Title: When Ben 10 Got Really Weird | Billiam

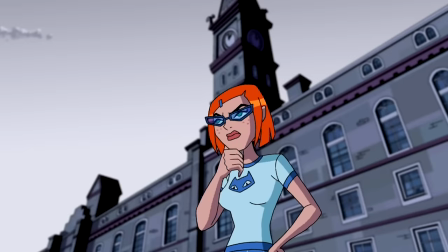Gwen's features are reminiscent of her original design, making her more colorful, youthful, and less formal-looking.
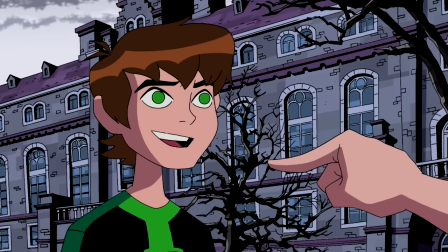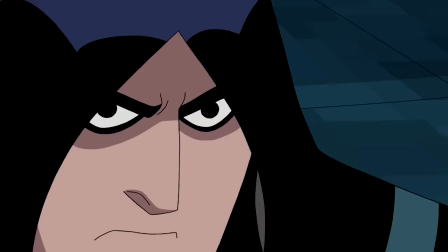And Kevin gets a less handsome, more grunged look, which adds to his gritty and dark personality.
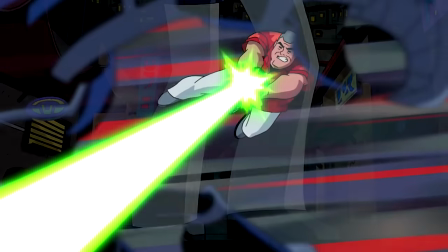And Grandpa's white pants and action-packed settings communicates his confidence.
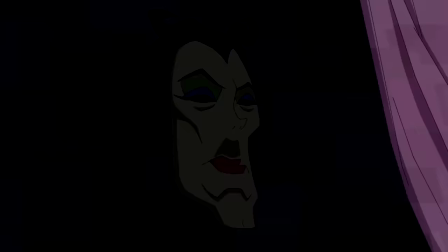Unlike previous Ben 10 shows, the production was described as animator-focused,
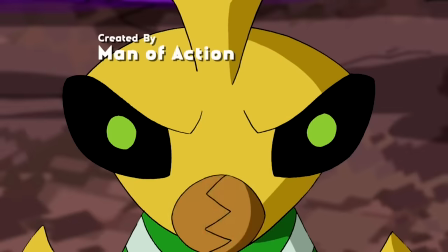with Derek J. Wyatt and others on the animation side being present during story meetings and having a louder creative voice as a natural part of the process.
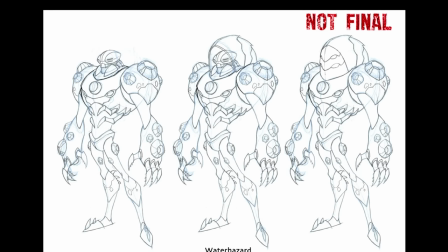The aliens are all updated as well. Wyatt's dynamic shape language makes all of the aliens old and new feel unique and exotic from each other.
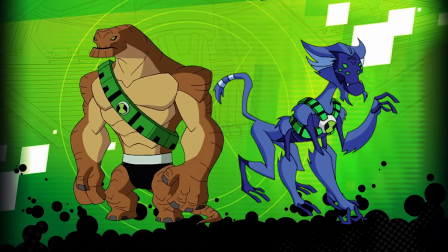The Omnitrix watch transforms around each species, making it a cool accessory to each alien rather than this weird implant.
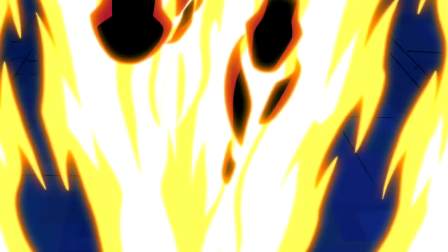Forearms now has like a circus strongman look. Heatblast feels hotter with a black molten core and Big Chill has become huge chill.
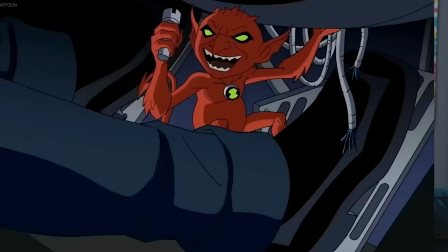Jury Rig used to be this naked little demon. But now his mechanical abilities are highlighted by his fresh fit. He feels like a pilot mechanic. Fellas, if Jury Rig can look hot, so can you. Ladies too.
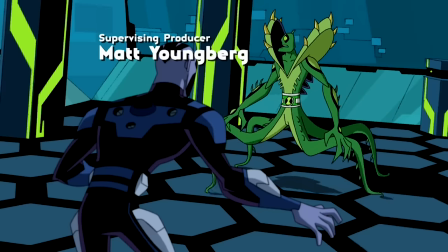And if you's non-spinies, that's cool with Ben 10. Just look at the wiki. Omniverse deepens the world through exploring characters of the same species Ben can transform into.
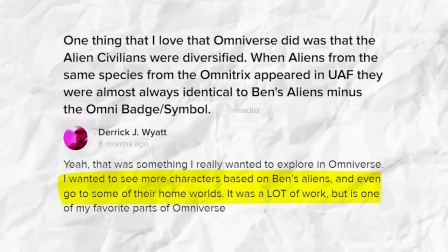As noted in this Q&A with Wyatt, previous Ben 10 shows would often introduce characters that look like copies of Ben's transformations.
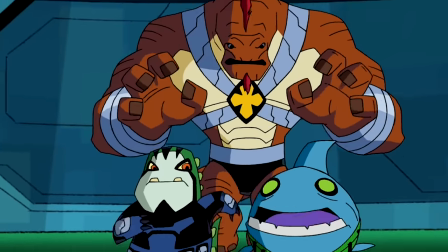Omniverse makes a point to make every alien feel like its own character with a unique personality-driven design, making them distinct from Ben's transformations even if they're from the same species.
Can anybody read me?
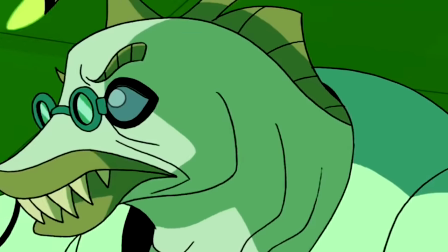Delta team! Anybody?
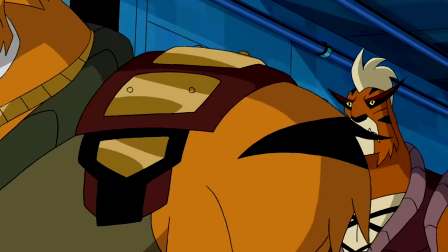Ben meeting other big, muscular cat aliens like his transformation wrath makes him realize he's been running around naked for many seasons.
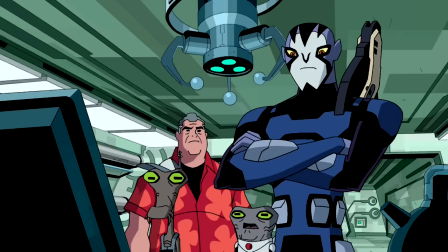It's hilarious.
Of course we wear pants! But that would mean... BUUUUCK.
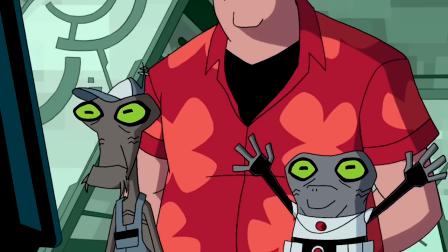Naked.
Then, characters like Blue Kick and Dreeba, who are a part of the same species as Ben's super smart gray matter transformation,
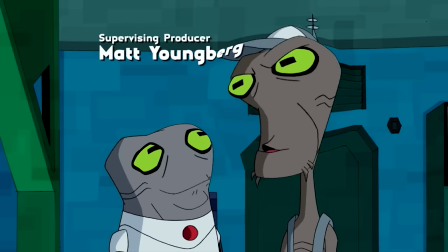are explained to be really dumb for their species, but really smart for Earth.
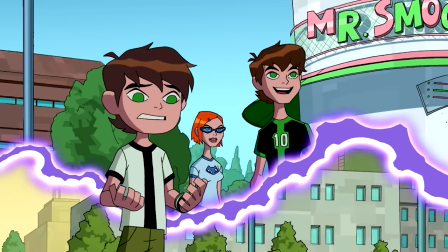The title Omniverse alludes to the multiverse stories, introducing and featuring old and new alternate versions of Ben.
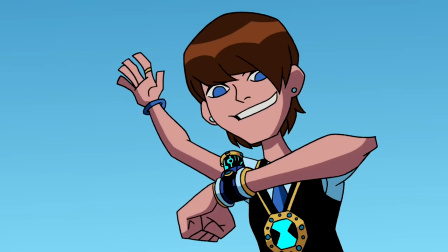Ben from Universe 23 has a blue color palette, and his spoiled attitude is comedically undermined by his uncreative alien names,
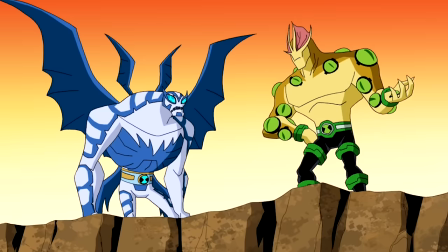like Big Bug or Eye Guy.
Yeah, I gotta admit, the name's pretty lame.
Damn, iGuy sucks in every single dimension. Ben 10,000 from the future returns.
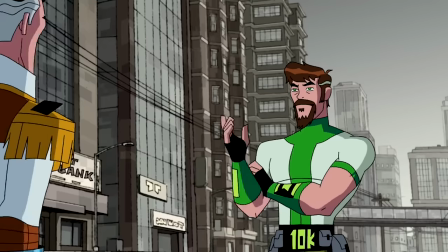Ben starts to become as powerful as he is, but then Ben 10,000 buys a second Omnitrix.
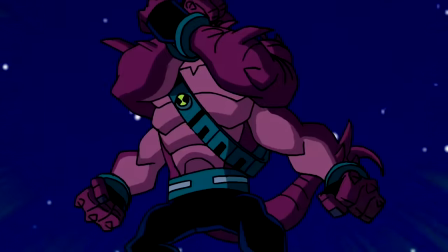FOR MUNGASOUR!
So he gets to fuse his aliens, something that was once played with in the original series.
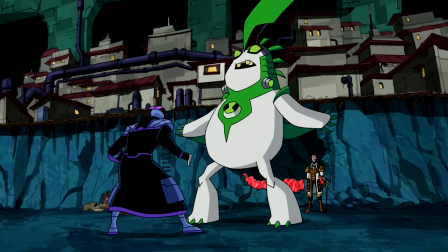Not the best combo.
Like Atomic X, Big Chuck, Uprig, or Humunggoopsaur. The number and variety of aliens introduced creates an abundance of creativity.
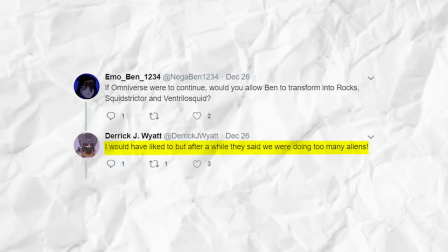Even though the network told them to chill out with how many aliens they were adding, it always feels fresh and new.
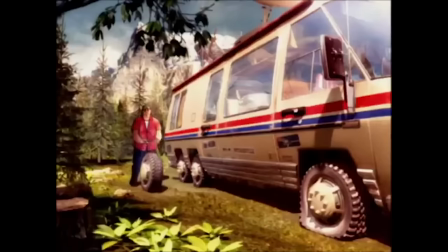Ben 10 was introduced as Cartoon Network's flagship action show in 2005.
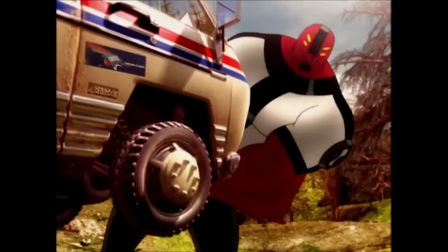You got 10 minutes, Gramps. Yeah, yeah.
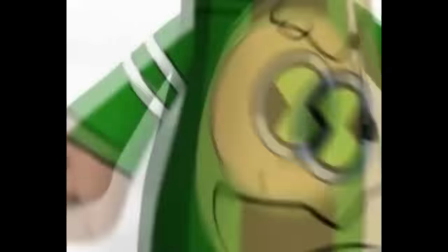Ben 10 Alien Force and Ultimate Alien were popular when Cartoon Network was going through their real-life era,
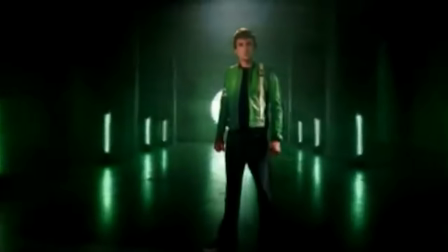where they weren't even airing cartoons no more. now see your favorite characters come to life
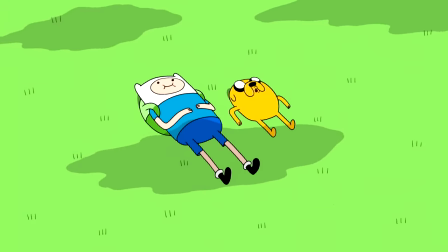as more colorful shows like adventure time became a part of the network's identity ben 10 was left feeling very
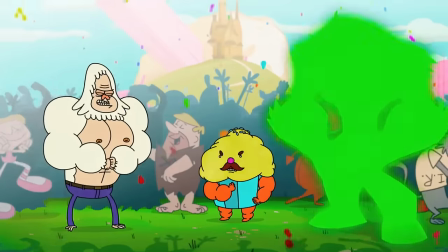dry omniverse visually gives ben 10 the cartoon network flavor it deserves
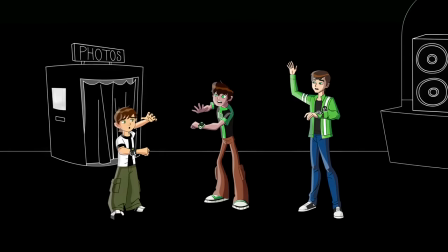it's here it's cartoon network super awkward
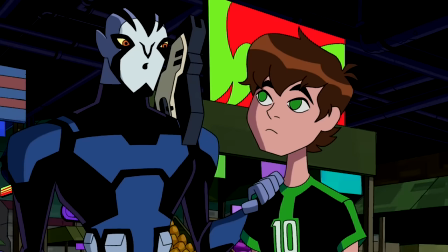at its start omniverse already had such a rich tapestry for ben and rook to explore with
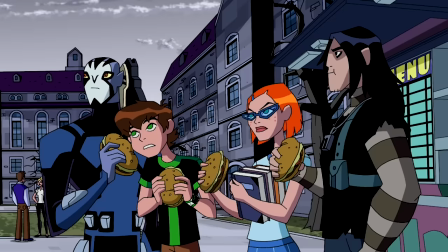past characters anchoring us to many corners of this world gwen kevin and grandpa may be out of the
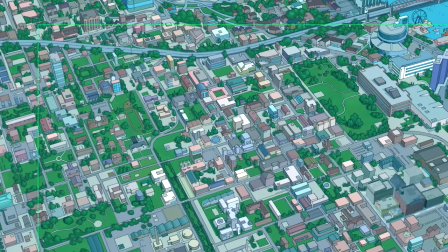main cast but Side stories hit hard when they help guide us through. Ben's hometown Bellwood has developed a whole alien community underneath the city.
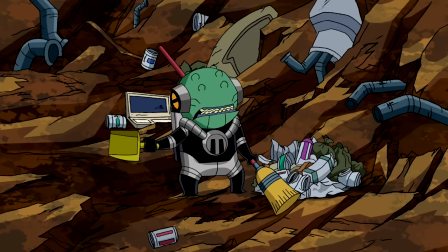Undertown, a hub for alien life on Earth. They continue to use alien societal integration as an allegory for immigration and cultural acceptance.
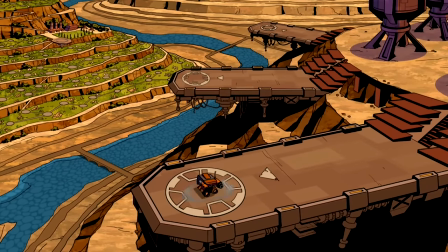Especially through Rook. Rook takes Ben to Ravana, his home planet, where Ben learns about his heritage.
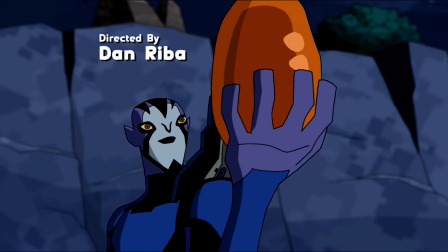They celebrate this all-purpose fruit, Amberogia, that they work for unconditionally until its harvest.